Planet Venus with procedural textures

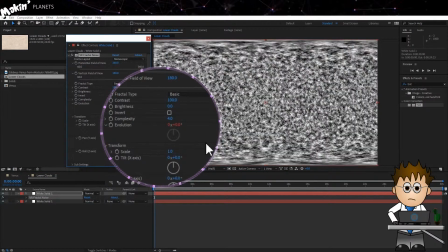(4:13)
In VR Fractal Noise, change the Transform Scale to 1. Set the layer mode to Multiply and reduce the opacity to 30%.
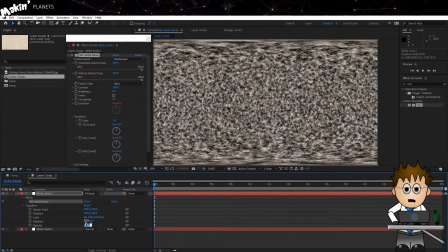(4:22)
This should give us a lot of nice detail, but retain the bigger shapes from the clouds on the first layer.
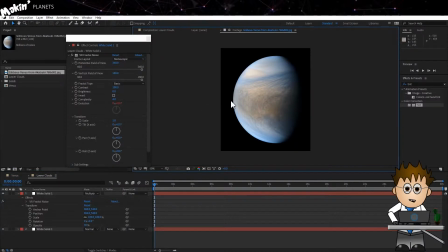(4:29)
Finally, for the precomp, when you look at those Akatsuki photos, it's like there's a band of orangeness covering the equator.
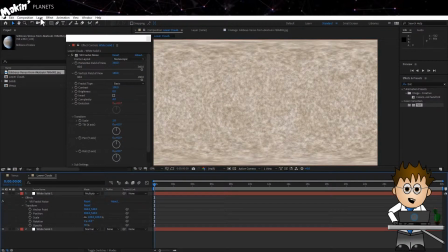(4:37)
I like this, it adds additional detail, and if I decide I want to make an alien cloud covered world, more detail helps sell the look a bit more.
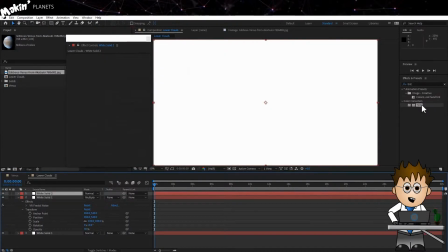(4:45)
So let's create a new solid, I'm going to make this one white, I'll be using the tint effect to adjust the colouring.
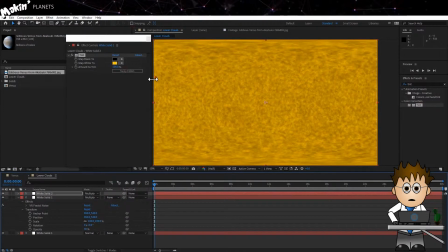(4:55)
I'll set the transfer mode to multiply again, and now I'll use a mask to isolate the middle of the layer.
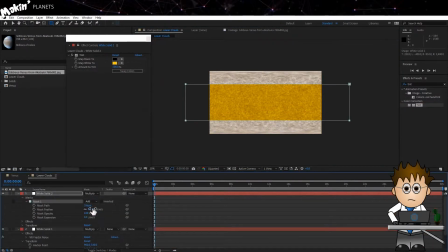(5:01)
Make sure you extend well beyond the frame on both sides, as next I'm going to feather the mask quite a bit, to about 200. And there we go, this is the first layer of clouds. Back in the Venus comp I can create a new solid,
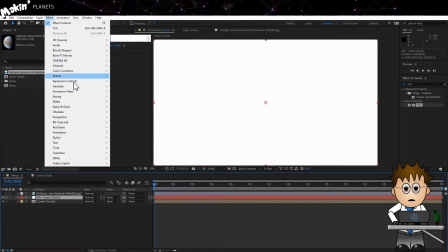(5:25)
Hit enter and rename it Orb Lower Clouds. Then go to Effect Video Copilot VC Orb and drag that on.
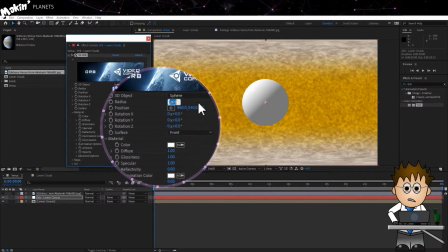(5:34)
I'll set the Radius to 400. In the Material options I'll set the Specular down to 0.
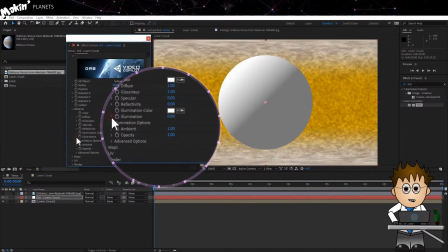(5:41)
In the Illumination options the Fresnel to 1. The Shadow Light to minus 1. And the Shadow Light Contrast to 5.5. Expand the advanced options and set the edge feather to 0.2. This is cloud cover after all.
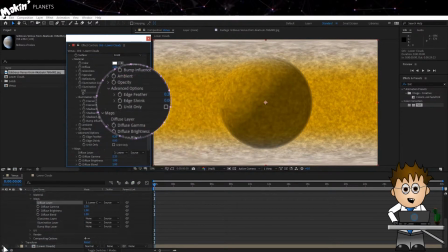(6:02)
In maps, set the diffuse to our new pre-comp lower clouds and make sure to turn off the pre-comp layer.
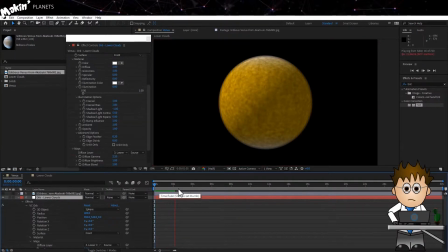(6:09)
There, quick preview and you can see we're getting all sorts of cool movement going on.
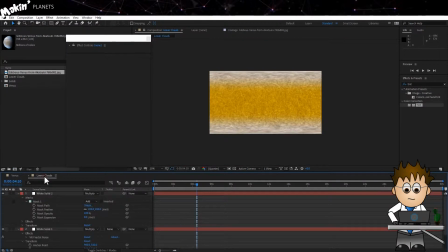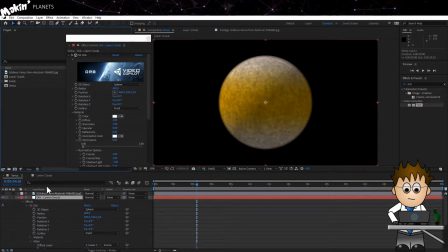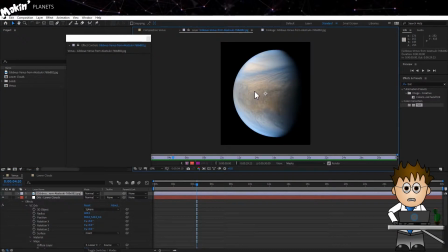(6:30)
Next, we're going to tackle the upper clouds. This is where I played around a lot.
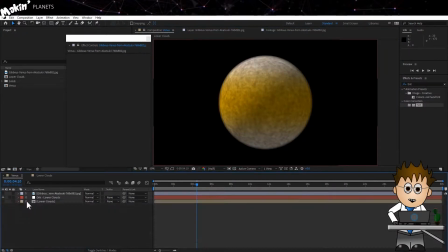(6:35)
Ultimately the feature is nice, but it's frustratingly undetailed, and I had to fake some of it more than I'd like. Still, it adds something extra which helps sell the shot, so here it is.
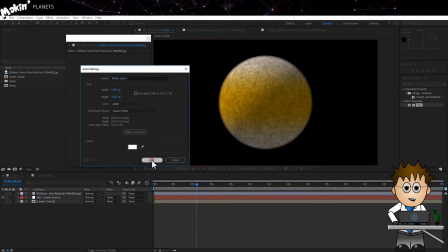(6:46)
I'm going to create a new solid, layer, new solid, and then I'm going to add to it regular fractal noise.
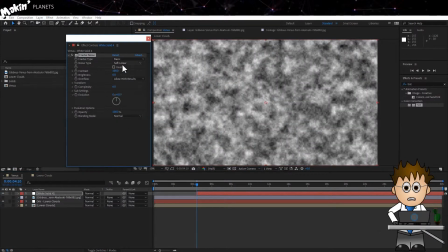(6:53)
Effect, noise and grain, fractal noise. Set the noise type to turbulent sharp,
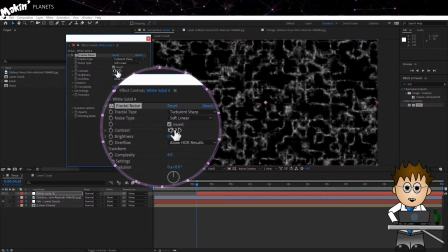(7:00)
Invert the effect and increase the contrast to 125 and decrease the brightness to minus 15.
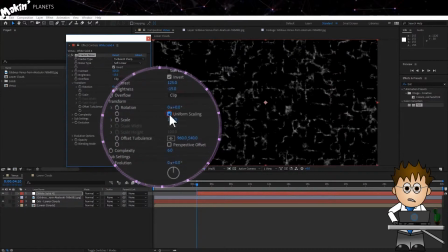(7:06)
Set overflow to clip. In transform, uncheck uniform scaling and increase the height to 500.
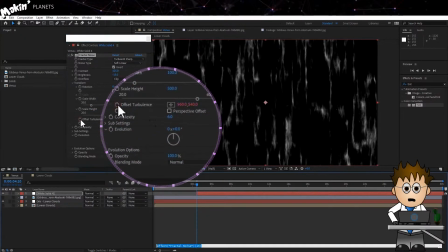(7:16)
Now alt click on the offset stopwatch and add the following expression
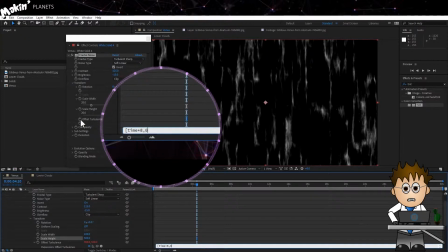(7:20)
square brackets time times eight comma zero and square brackets.
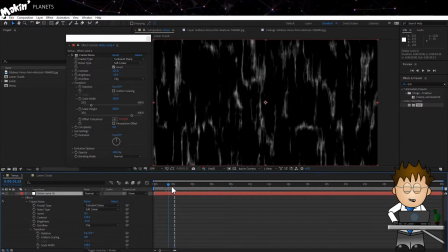(7:25)
This will slowly move the noise in the x direction, but keep it locked on the y axis.
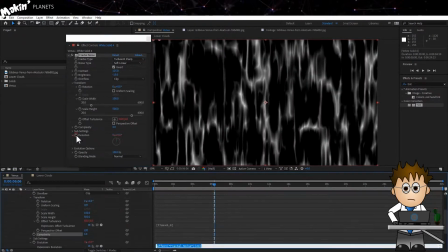(7:32)
Reduce the complexity to 3. And let's expressionate the evolution again.
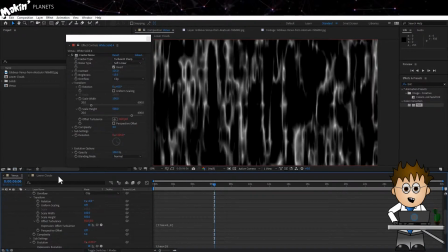(7:37)
Alt click and type time times 20. Now we'll add a wave warp.
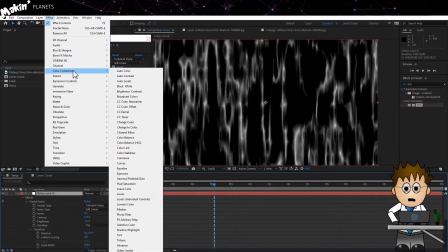(7:43)
So let's go to Effect Distort Wave Warp.
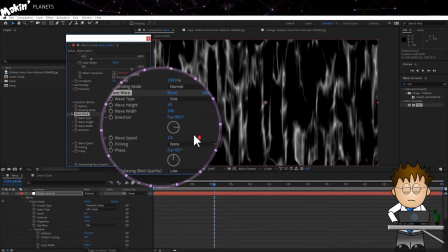(7:49)
Set the height to 50, the width to 100. Pin all the edges and reduce the speed to 0.5.